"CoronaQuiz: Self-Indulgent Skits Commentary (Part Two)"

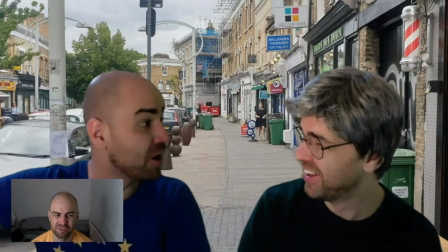(28:17)
just because it is like relatively straightforward and it's kind of that social horror aspect to it
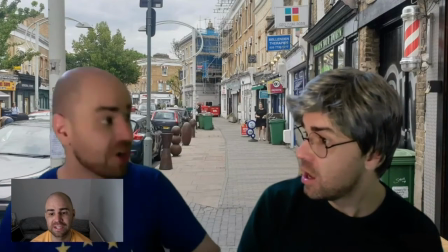(28:23)
and it just didn't work it didn't work I think it would have worked if I'd had a little bit more time to do it but I didn't
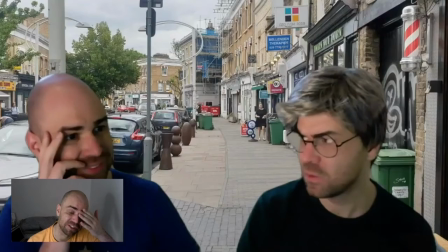(28:31)
Oh, you can see that. I got the names wrong. So, because I recorded it so quickly, I called two of the characters, John, by mistake.
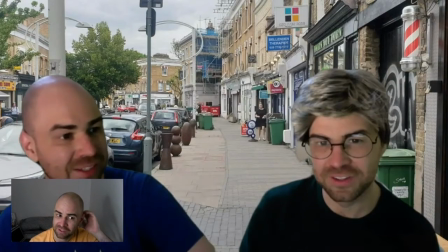(28:40)
So I had to record Tim over the top of it. So it's like Tim, Dan, and John.
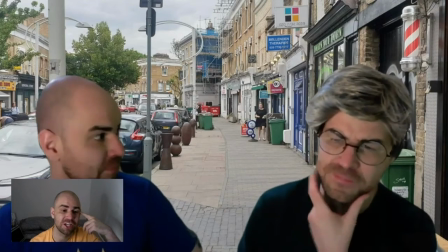(28:48)
Trying to disassemble there, trying to change tack and completely change the...
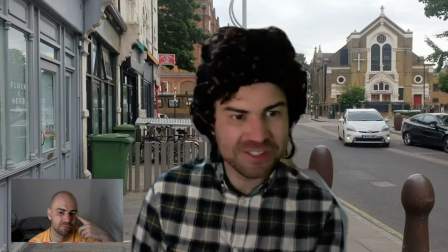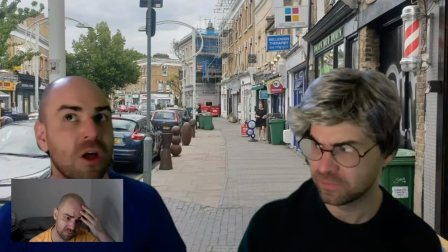(28:58)
Completely derail the conversation just because you never want those lies to be found out. Yeah, it doesn't work.
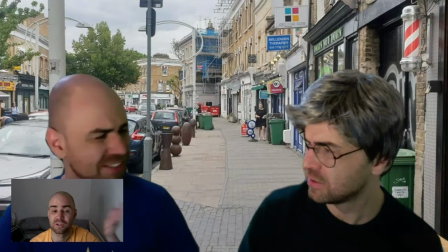(29:05)
The whole episode's bad, to be honest.
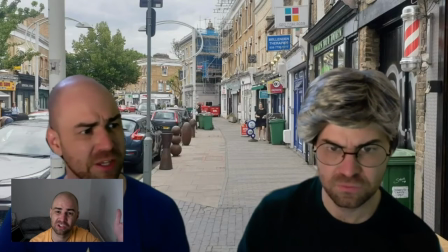(29:07)
And I'm glad that we sort of waited at one more episode, because I was going to try and get back and do the next episode in one day, and it was just never going to work.
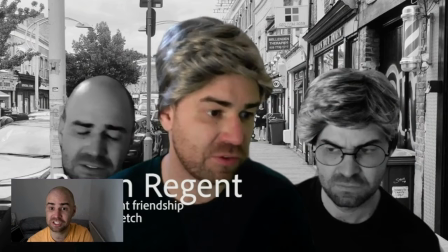(29:16)
Oh, this is me. I literally spell out, Brian Regent, writer, different friendship groups, lie sketch.
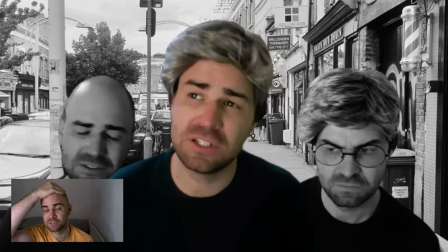(29:24)
Just like, at the very end, going, like, this doesn't work, this doesn't work at all. How the fuck can I do this? Oh, let's just do a callback.
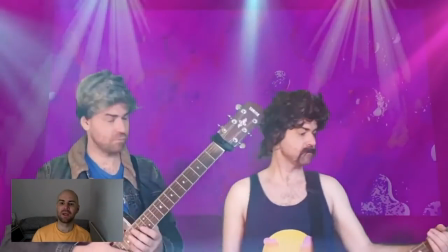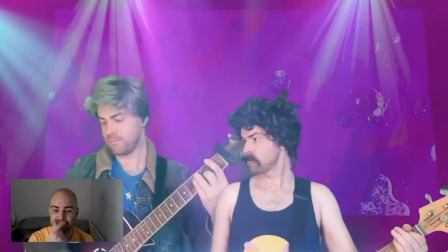(29:38)
a really fun one to learn and perform this one but you see that's my whole note that's my oats mustache there which keeps all enough I got some
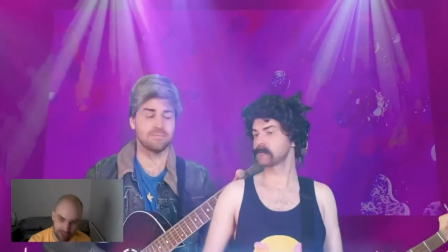(29:46)
I got some glue
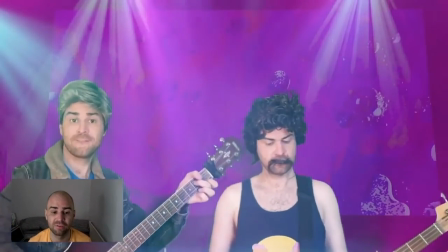(29:51)
I just kept trying to put on my face and about halfway through I just got rid of it but thank God
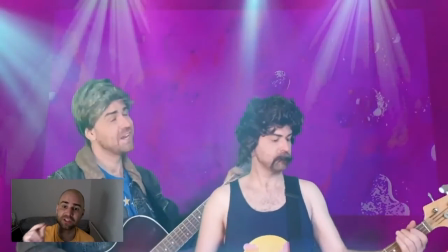(29:56)
I did thank God I kept falling off because that's literally the only visually interesting thing about this apart from the fact that oats is slightly smaller.
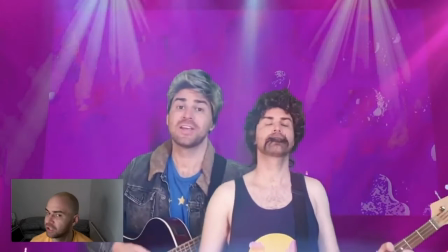(30:02)
Just not a good episode.
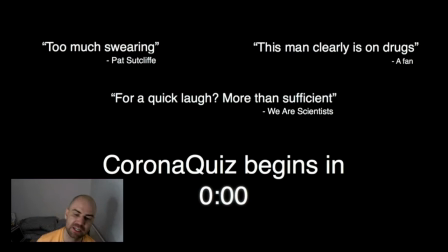(30:06)
So this is the true crime episode.
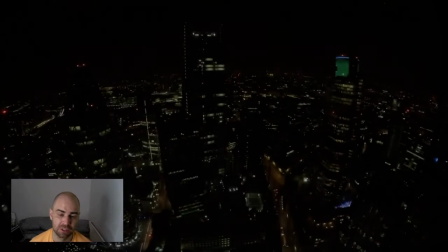(30:12)
Me and my girlfriend love true crime. We love it.
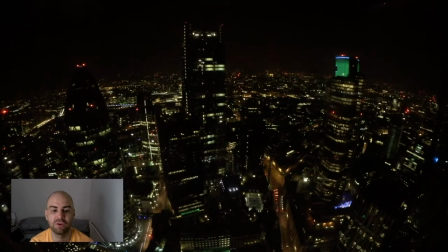(30:17)
And so this is me effectively trying to recreate as many tropes as appear in things like the jinx, the staircase, making a murderer as possible without it feeling too derivative of things like making Dennis Reynolds a murderer
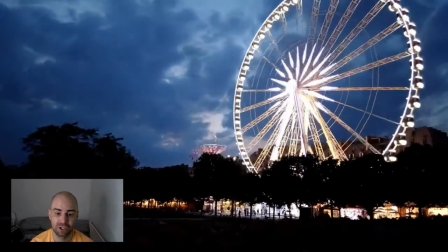(30:31)
and The Eye Doesn't Lie the documentary now parody of Thin Blue Line
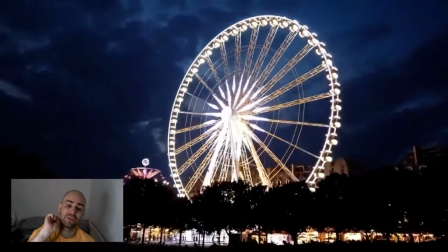(30:39)
Thin Blue Line is an amazing true ground documentary which you should definitely watch and the documentary now parody of it is pitch perfect,
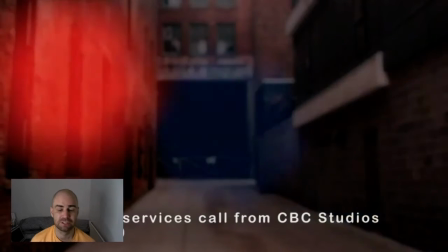(30:47)
it's so good so this is
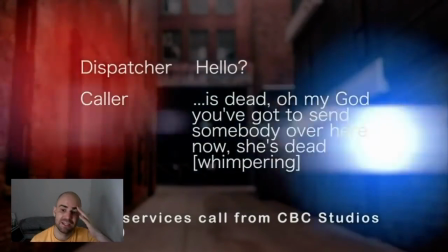(30:51)
footage, this is a picture of an alley which I'm gradually panning up and it's a couple of strobes which I've superimposed over it using screen blending.
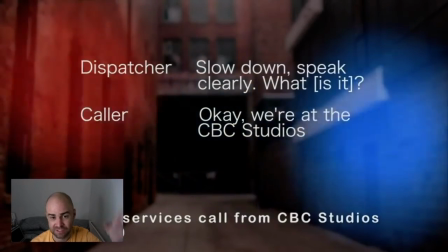(31:00)
This is my friend Shazi as the dispatcher. I didn't tell him what he was doing this for.
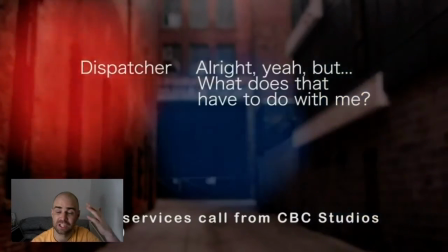(31:07)
I didn't give him any direction other than just like, just answer the phone as though you're talking to a mate.
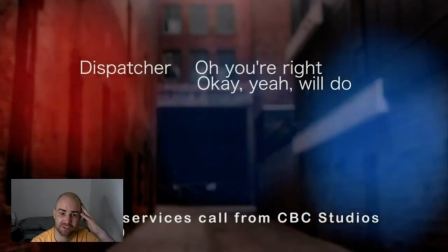(31:14)
I think it worked out quite well.
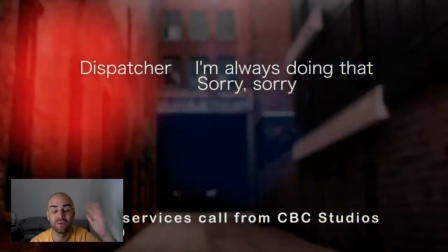(31:17)
He was going to, I think I originally wanted it to happen again at the end or it was going to be the same joke but for every single time we had to call the police of the studio.
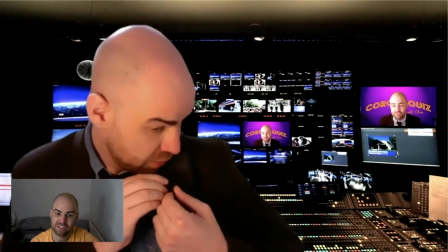(31:26)
So Unsplash picture of a TV studio and I've just kind of superimposed the images of
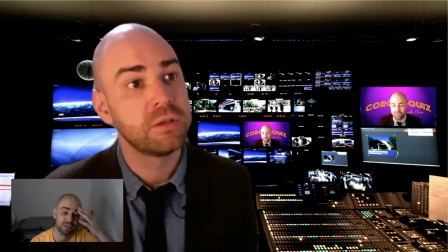(31:35)
my Corona Quiz over some of the things in the back. You can tell actually here I'm wearing a lapel mic there.
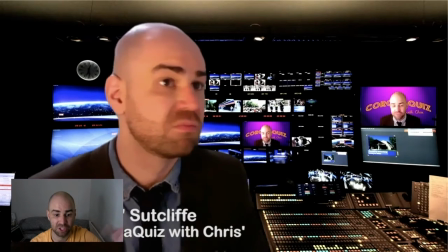(31:42)
It's not actually mic'd up to anything but it's just kind of like for the visual appeal, for the verithamilitude of it.
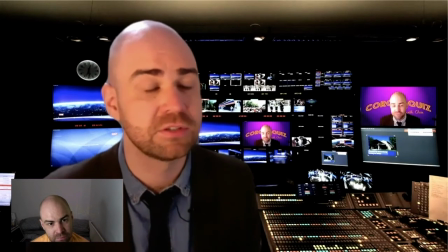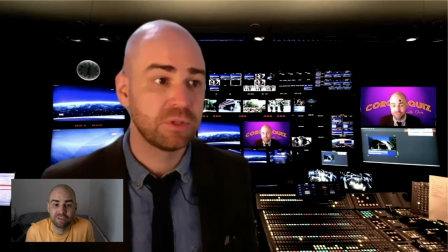(31:57)
There you go, that was me misspeaking one tune to the song of another that I actually really like as to a name for that round which never really had a name